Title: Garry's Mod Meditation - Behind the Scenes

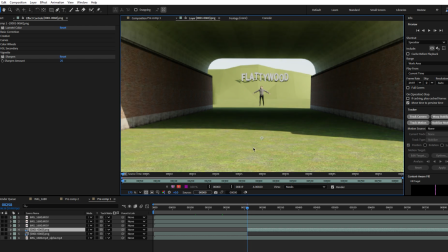250s
That's a pretty Gmod thing to do. But also, it's like, why would I animate him? Because you don't see him, he's behind the head. Got the little Flattywood sign. And then you got this guy. That was really easy to animate.
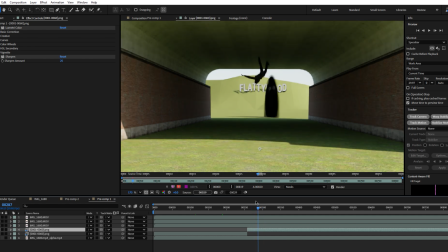262s
That was literally keyframe, have him come up, turn, and then we go right into the ragdoll physics of Elliot.
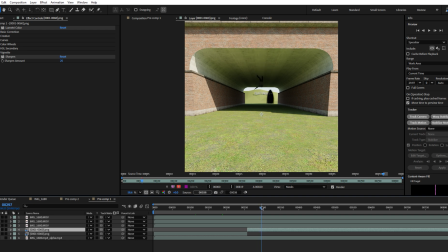269s
Now that, I actually didn't simulate anything new for this one. I just copy and pasted the animation from this video, the Zane getting hit by the Nextbot video. Very easy. Have him fly past the camera like that.
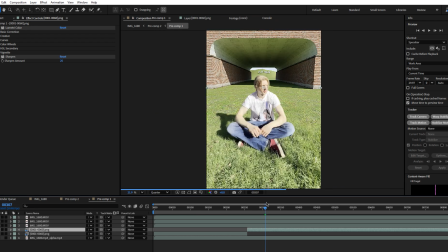283s
And I was very careful that the shadow would not interact with the shadow on the subject, on me. His shadow would not cover the real shadow, because that would mean he would be casting a shadow on my head, and suddenly for a frame or two, it would look fake.
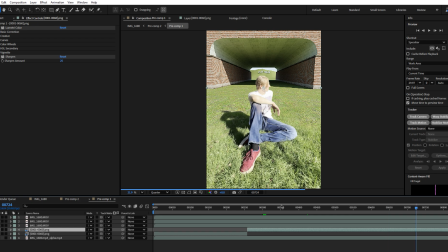299s
Wouldn't look real. And we can't have that. Shot this on the 0.5 lens.
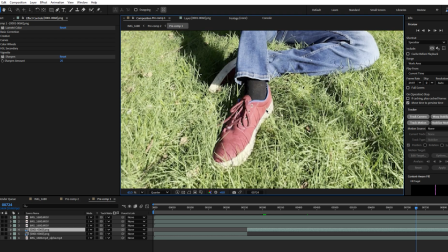303s
That's why my foot looks massive compared to my head.
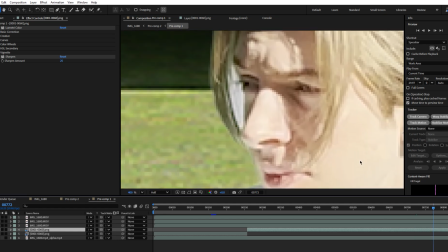306s
You can see right here, there's actually a remnant of the green screen that I could have keyed out, and I just didn't because, I don't know.
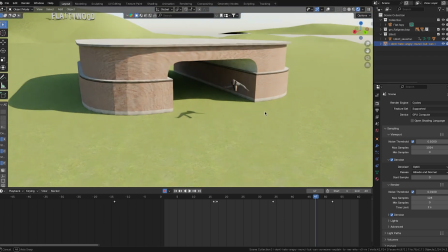315s
The way I got the background was just in Blender. I rendered this out. I did a very simple lighting matching technique, which I will have a tutorial for.
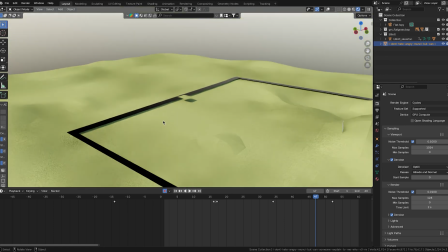324s
Same thing with importing these Gmod maps into Blender. It's also extremely simple.
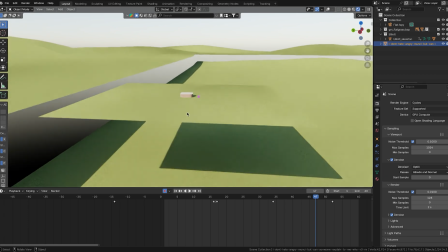328s
And I might already have a tutorial for it. I have one filmed. I'm going to be posting it at some point.
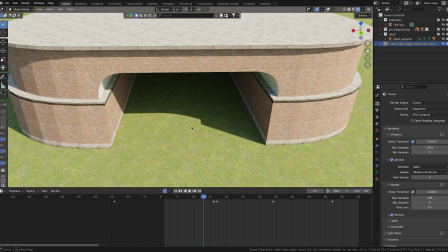334s
So you're going to see exactly how I can make these backgrounds and put anybody into Garry's mod.
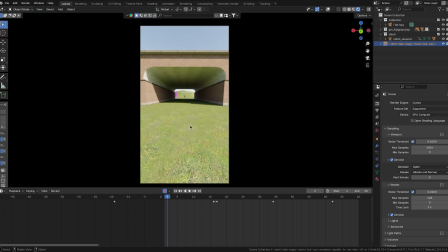341s
And put anybody anywhere and just make the lighting look real. So watch out for that.
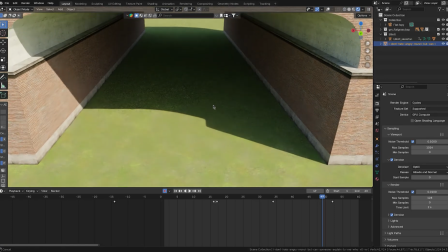346s
Stay tuned for that. Unless I already posted it. In which case, go watch it.